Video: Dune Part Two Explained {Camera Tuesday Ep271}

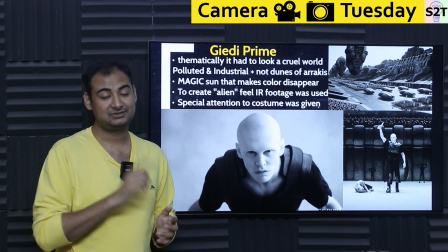497s
So what we do, we put a IR cut filter. If you remove it, especially doable in high-end cinema camera, you can actually get the full IR.
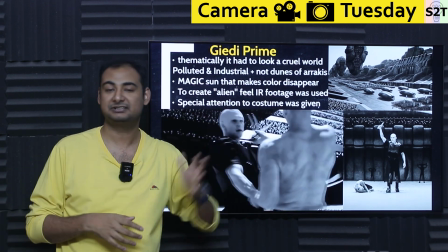504s
Now, of course, it won't be like a true deep IR, not a James Webb telescope, but you can go very deep into IR.
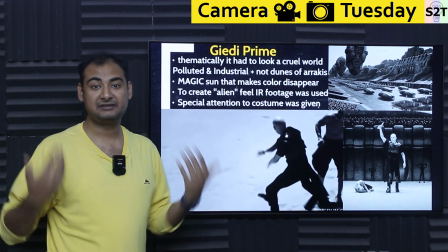510s
So benefit of that is they actually remove it. Now your skin behaves differently. Again, animal vision that are in IR is completely different to us.
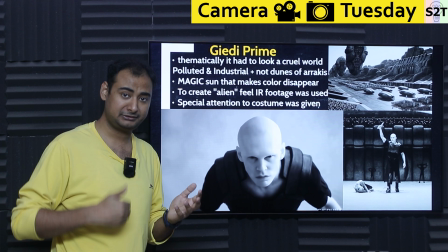517s
There are leaves that look plain and bland to you and me, but anybody looking in ultraviolet, they will see patterns.
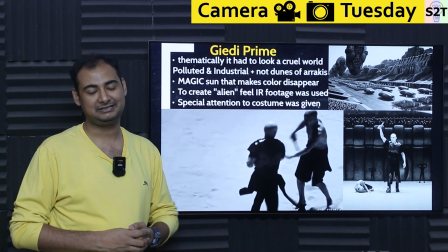523s
It's like, what the hell? That's the whole point. That's what they were aiming for here. Using IR, they actually got a different skin tone.
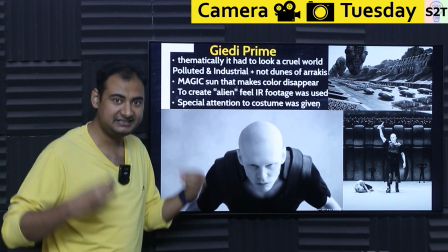530s
They actually got the teeth difference, eye different. It's physically different. You cannot just say, what if I do CG?
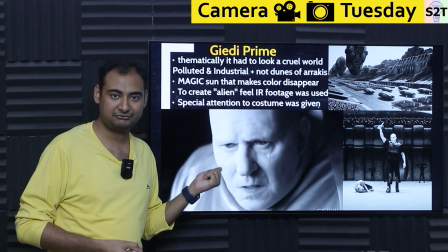535s
Yeah, you can try it, but it will look bland. Having that actual footage from a cinema grade camera is like, now we are talking.
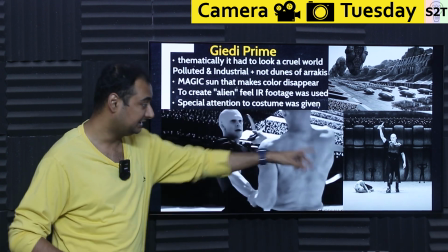542s
And again, they put a lot of effort into costume design, meaning all the costumes would look different when you are actually seeing it.
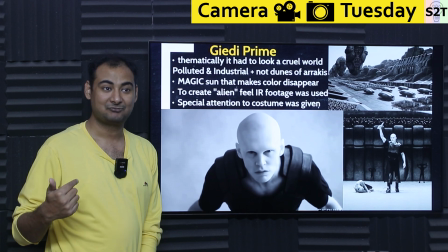548s
It will look different when you're seeing the footage. Why? Because that's what IR works. That's the exact same thing.
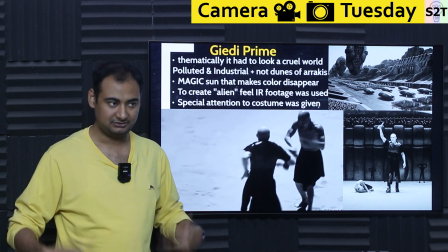553s
That's why Benazir's sister dress changes color when she's going from inside to outdoor.
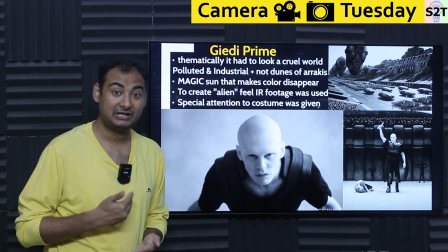559s
It changes, the color changes. IR does that. Again, somebody put effort into it, like from costume design, a lot of effort was put into this.
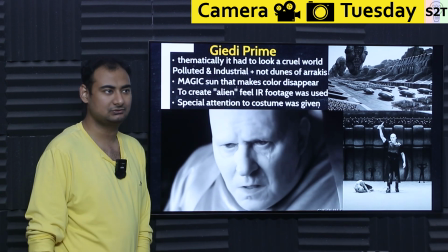566s
And that's why it looks like so eerie. So it's like, whoa, whoa.
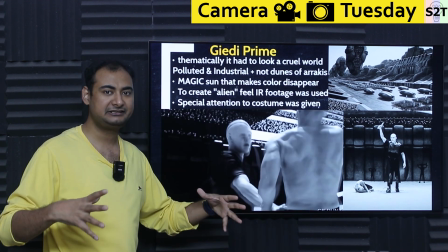571s
So Giedi Prime, they put so much effort into it. And be mindful, once you give a clean template, once you're like, this is how it's supposed to look, you give that template to a CG artist,
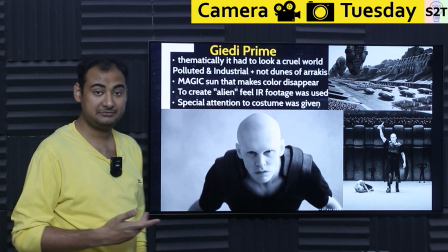579s
then they can extend your set without any issue. So Giedi Prime, that's how they got that eerie feeling, alien feeling.
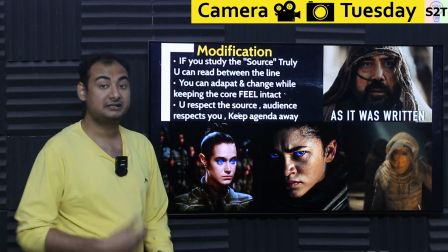587s
Now we come to another artistic side of it, modifications.
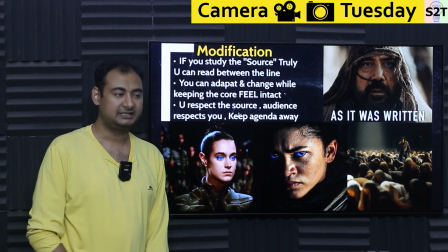591s
Now I have seen way too many recent examples, specifically let's say movies made after
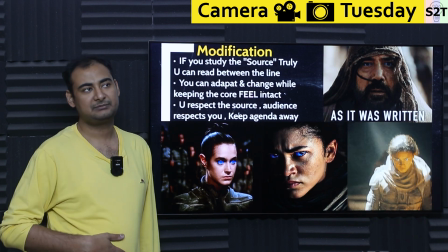598s
2018, I would say, is that modifying the source became a thing, subverting expectation.
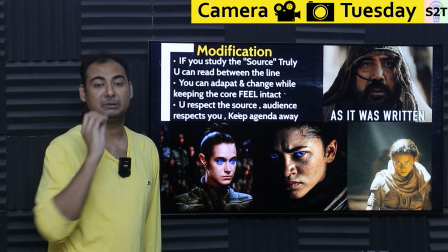604s
But here's the thing. If you study the source, whatever the source may be, maybe a previous movies, maybe a documentary,
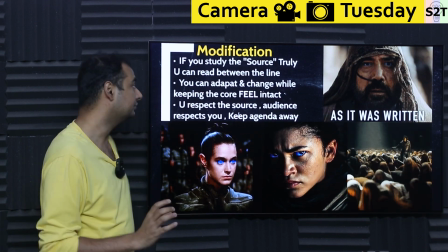610s
maybe a novel, whatever, if you study the source, then you truly understand what's written in between the line.
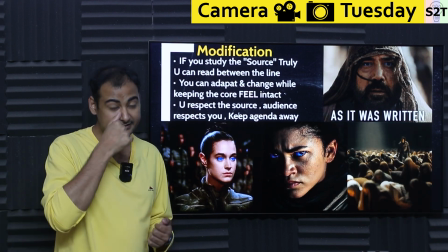616s
For him, Denis Villeneuve, because he inherently understood that this book is a warning against messiah figures.
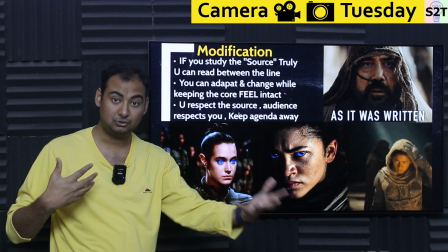624s
So when he was adapting the basically book content to the medium, he can change it.
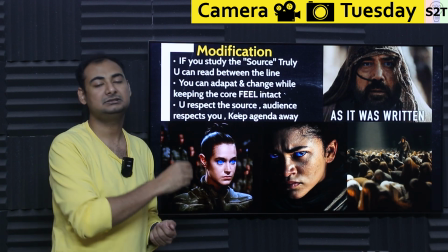629s
Why? Because he actually understands what the writer was intending to say.
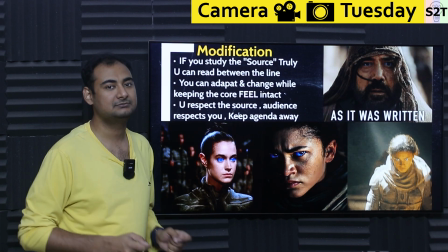633s
So benefit of that, he can change it without messing up the flow, without messing up what is the inherent message to it.
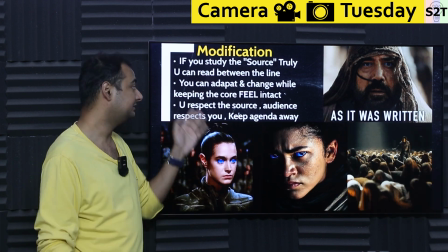639s
And when you can truly study it, truly adapt it, you can adapt and change while keeping the core feeling alive.
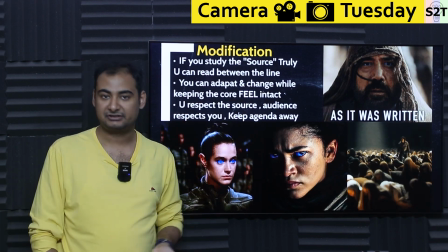646s
People are paying you for the feeling, because here's the deal. Can you write a different story? Absolutely. Go YOLO on it, but call it different things.
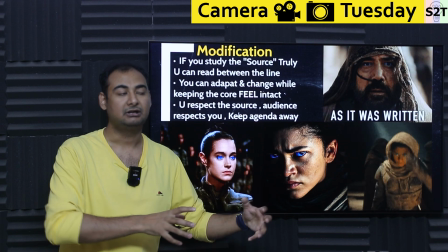652s
So if you take Snow White has a core essence to it. Now, if you're like, what if we blah, blah, blah, it's like, call it blah, blah, blah.
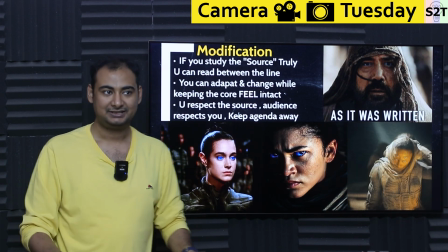659s
Don't call it Snow White because you changed it. And again, people have changed, always changes, but here's the deal.
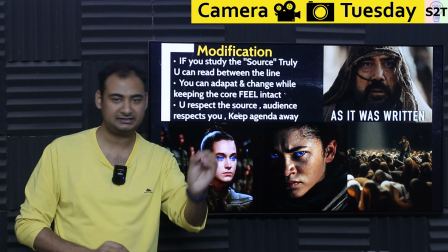664s
You can easily tell the core is intact, the core is destroyed.
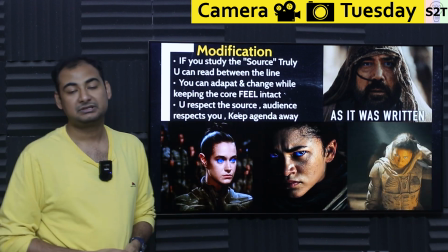667s
So like for example, Star Wars, the Force Awakens was like, okay, it's a cheap, but like, okay.
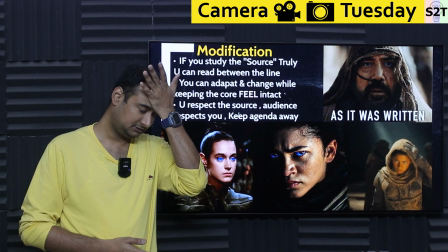673s
Then the Last Jedi happens, and it's like they destroyed the core. So that's the same thing.
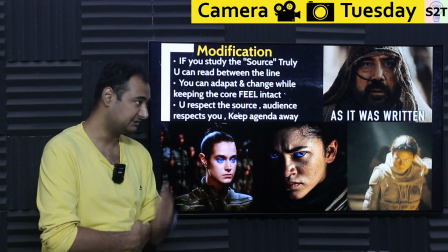678s
So once you destroy the core, you cannot rebuild it. Same goes with basically Lord of the Rings happens, like that trilogy.
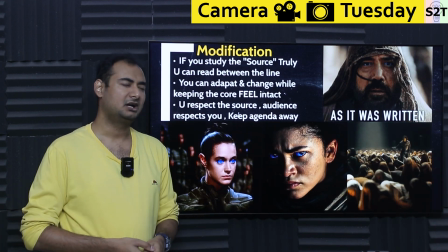686s
They stretched a tiny book into like freaking God long. How long was that? The Hobbit series.
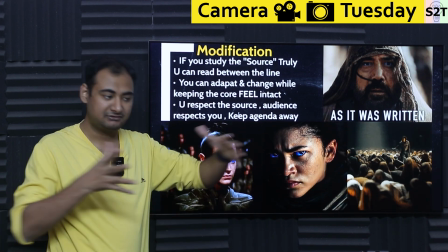691s
Ooh. So same thing. If you read between the lines, then you understand the core essence of it. Like Witcher is also suffering from this.
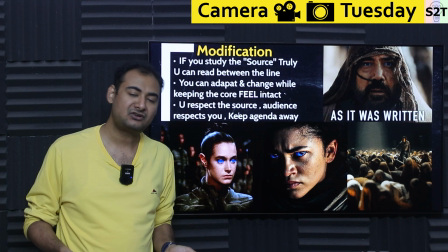698s
It's like the showrunners physically have not read the book. I'm like, how, what?
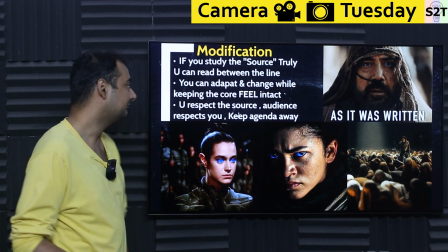703s
It has happened way too many times in recent times, where it's like people are like, I'm gonna take it and I'm gonna, it's my interpretation.
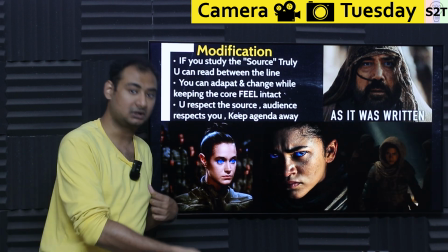709s
Is deal. If you're creating a new interpretation, it becomes a new work. You have to have the balls to say this is new work.
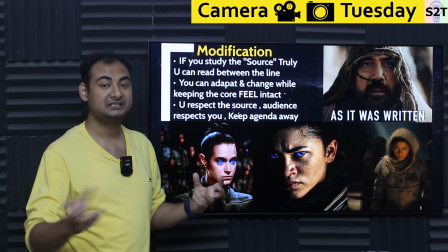716s
Because if you do not have that, all you are doing is pissing people off. Hey, I came to saw Witcher and you just like lol.
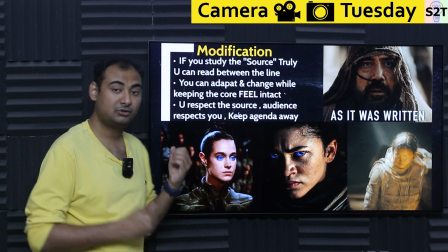722s
You just lolled me. So that's why it matters. You can make modifications as long as you understand, you study the source material.
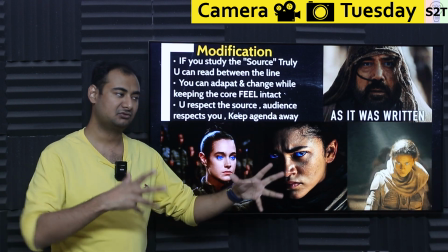729s
You cannot be like, oh, I can make a Song of Ice and Fire into a TV show.
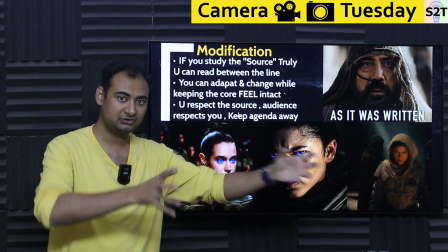734s
I'm awesome. It's like, no, you have a good source. Now you're extracting it and you're getting good show.
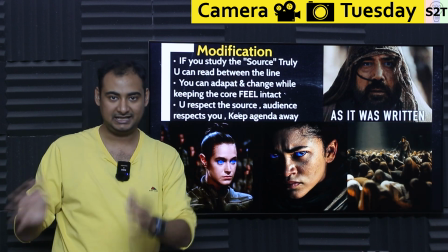739s
Once the source depletes, you're dead. Remember the last seasons?
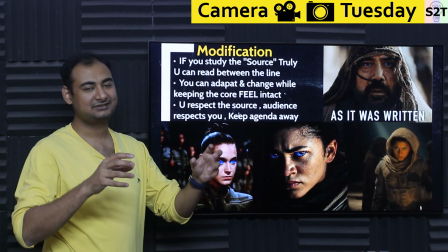743s
Yeah. So it's like trying to extract from an extract.